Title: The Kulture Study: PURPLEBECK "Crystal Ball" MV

so we are gonna watch that again because i actually want to see the music video again in correlation with the song i think the music video very much as a term in the filmmaking world called pilotitis where pilots first episode of a tv show when you're first coming up with the concept you're trying to figure out the framework it's very rough and i think purple back right now the structure is very rough not the song but at least the concept in the music video, and that has nothing to do with the girls. That's all about their production team. So I kind of want to go and sort of pick it apart. But before we do, I actually want to say I really like the song. I wasn't sure what set the song apart from other girl groups, because at this point, there are so many girl groups. You kind of have to be different to stand out. And one thing that actually really stands out to me about Purple Beck is they're doing a style of music that is, I would say, reminiscent of the girl group's secret. I don't know if anyone here has been a k-pop fan long enough to actually remember the girl group secret they sort of disappeared into ambiguity but the girl group secret at the height of their popularity made some pretty loud fantastical music it was loud and very in your face like this and the vocals were tremendous now the thing with secret is that they went actually for a more retro vibe purple back here isn't necessarily going for a retro vibe i'm not sure what vibe they're necessarily going for see that's the thing this music video is kind of all over the place but at least regards to the sound it has that very similar loud, fun, confident sound that Secret had. And that's what I really like about Purple Beck, at least. Even though the music video, I think the concept is all over the place. That's why I want to rewatch it. Maybe there is a cohesiveness that I actually missed. But even though it's kind of all over the place, I actually think the girls, the performers, they do an excellent job. So let's watch this again.
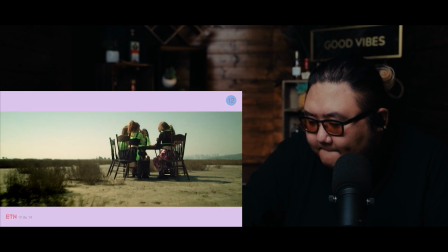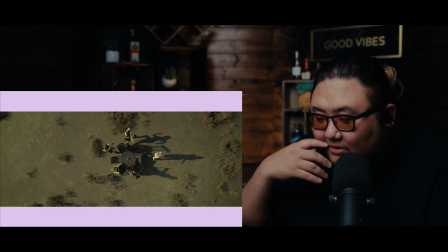389s
So this I get them sitting around the table kind of reminds you of like a fortune teller's table like a
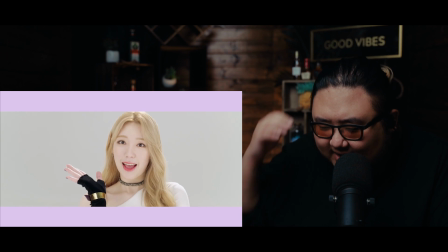396s
seance type thing but they're out in the desert they're in like these girl crush outfits kind of doesn't make sense
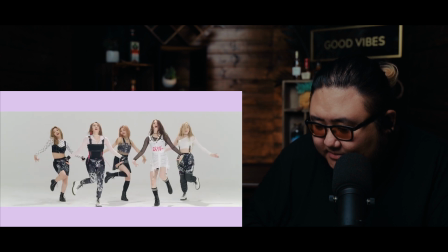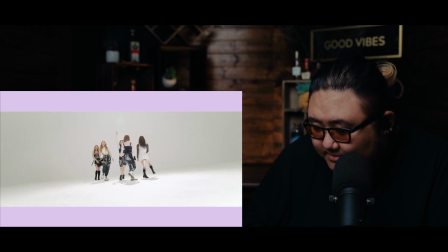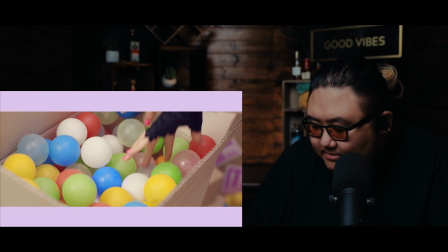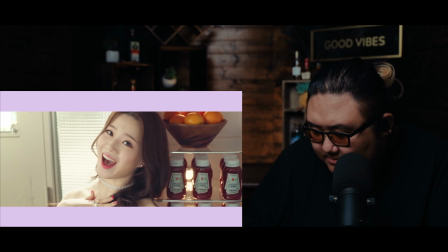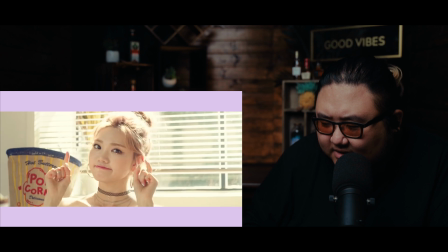423s
what's with the popcorn and the baked beans and all the ketchup stop
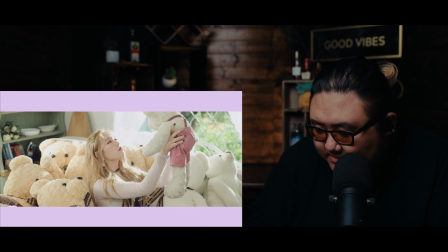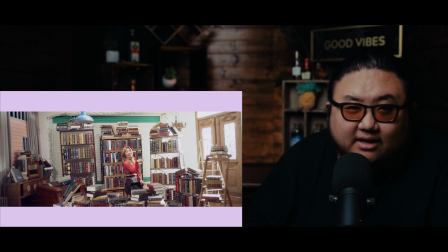435s
right there so this scene i actually can understand when the girl she's surrounded by all these books you know kind of plays into a sort of an occult theme the occult of like figuring out magic or
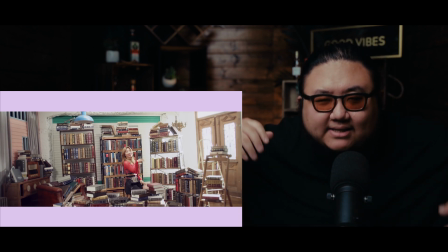449s
whatever so that makes sense but the main dance scene that they have they're shooting in a blank white space in music video production especially if it's a debut I think that is as lazy as you can get for the production team and I know that they fill it up with like these green ficuses later but it doesn't make up for it I feel like the dance scenes are probably
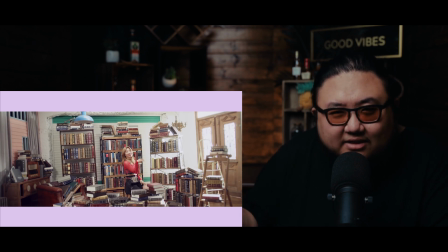468s
more important than the solo scenes they have trying to quote unquote convey the story like each girl's individual solo set scene the overall dance scene is probably what people are going to remember the most and when you shoot against a blank white space that's not exactly memorable okay